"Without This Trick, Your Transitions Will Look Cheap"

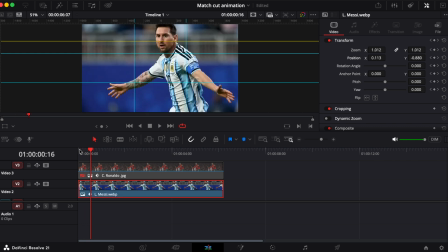In this particular example, it may not make much sense, but in many other situations, you will need that seamless alignment.
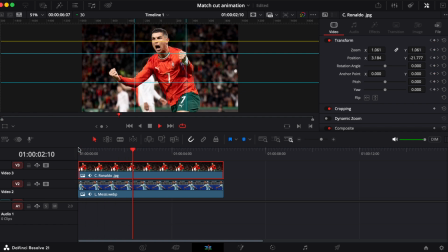So this is something you should always pay attention to when you are animating match cut. Once you are aligned, you will notice the match cut becomes much more convincing. You play the animation, notice there is a moment where the movement speeds up very quickly.
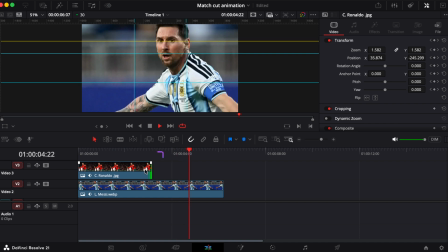That's the point where we are going to cut from Ronaldo to Messi. If you cut a few frames before that point, the transition won't feel right. It will look something like this.
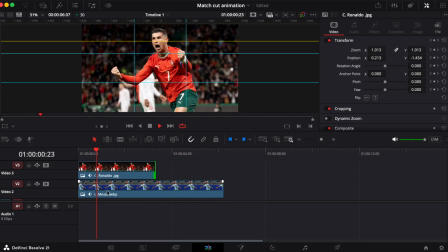Similarly, if you cut even a few frames after that point too, it will also look rough. The secret is to make the cut exactly at the point in the animation curve.
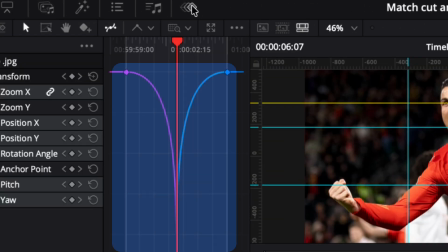If it's difficult to find by eye, open the keyframes panel and look at the animation curve, the point where the curves meet or overlap.
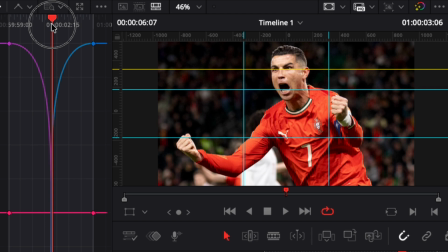That bridge is your guide. That's the exact frame where you want to make the cut. Place your playhead there.
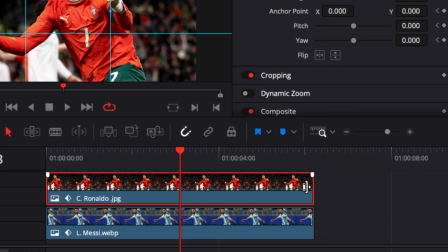Now, return to the timeline and cut the top clip at that frame.
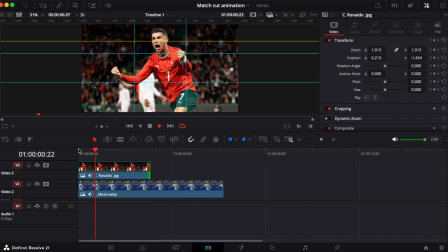Now when you play it back, the animation starts with Ronaldo, and just as the movement begins to accelerate, it switches to Messi.
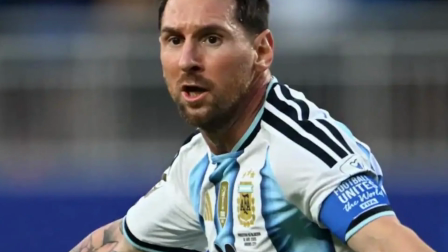Because both images have the same exact motion, the transition feels smooth and the motion continues naturally.
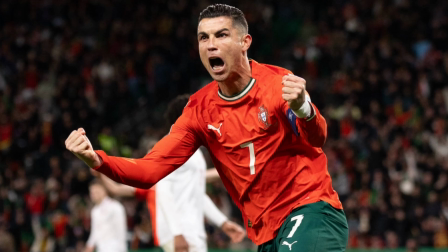The best part is that this technique isn't limited to football images. You can use it between two photos, graphics, shapes and text, or image and text,
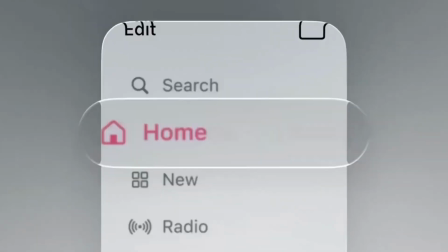or basically almost anything else, as long as both elements share the same animation.
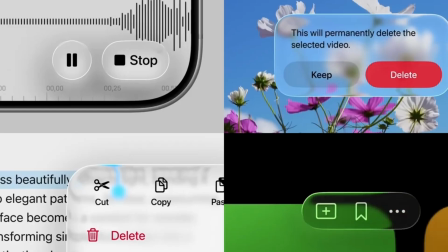Apple uses specific techniques to make its products feel premium and expensive.
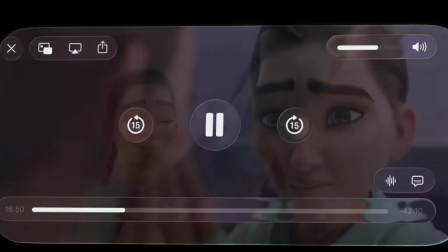If you want to learn how to use those same techniques in your edits, watch this video next.